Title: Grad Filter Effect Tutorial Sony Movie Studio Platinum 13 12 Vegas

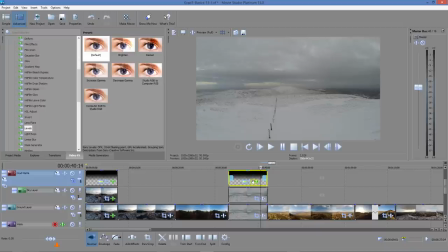(12:35)
If we link it to the previous one, then if we change the properties of one of these mats, it will change all the others. So it's completely independent. So let's see if we...
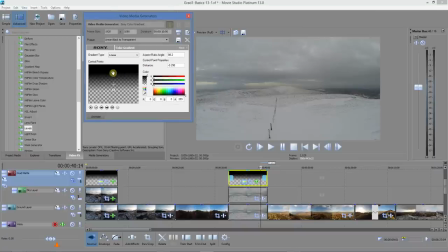(12:50)
Do we want to change? Yes, I think we'll move this sky down a little bit. And we'll have a slightly quicker change. Okay. Go for that, and then we'll apply some levels again.
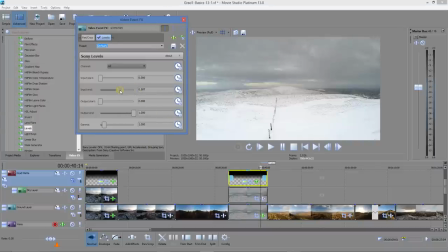(13:05)
So we'll brighten up the ground, because it's snow, it should be white. There we go, it's maybe a bit too much, don't want to lose that. And we'll darken it down so that the fence posts are a little darker.
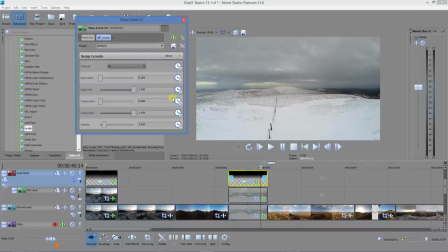(13:19)
And then we'll apply some levels also to the sky portion. Now there's a good bit of grey, mid-grey there, but I think we can make them a little darker.
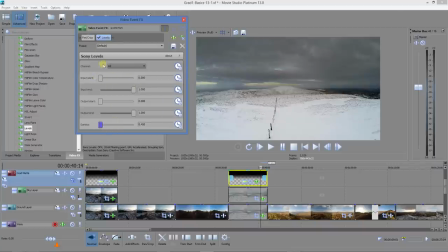(13:28)
So we'll shut down the gamma, that looks nice. And we'll make that input.
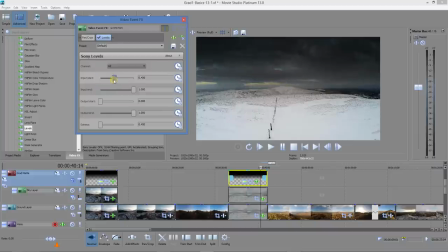(13:33)
Oh yes, that's good. So there, that's pretty dramatic.
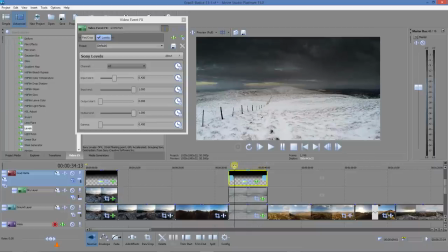(13:39)
And there we go. That's good. So that bit of darkness on the ground helps to highlight the grass showing through the snow, the fence posts, and on the sky gives us a nice black sky against the white snow.
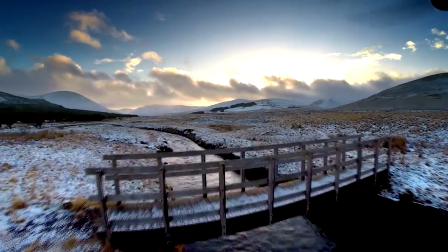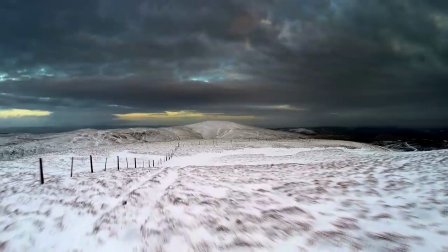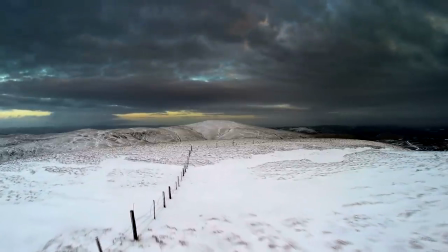(14:10)
So thank you for watching and I hope that's been useful.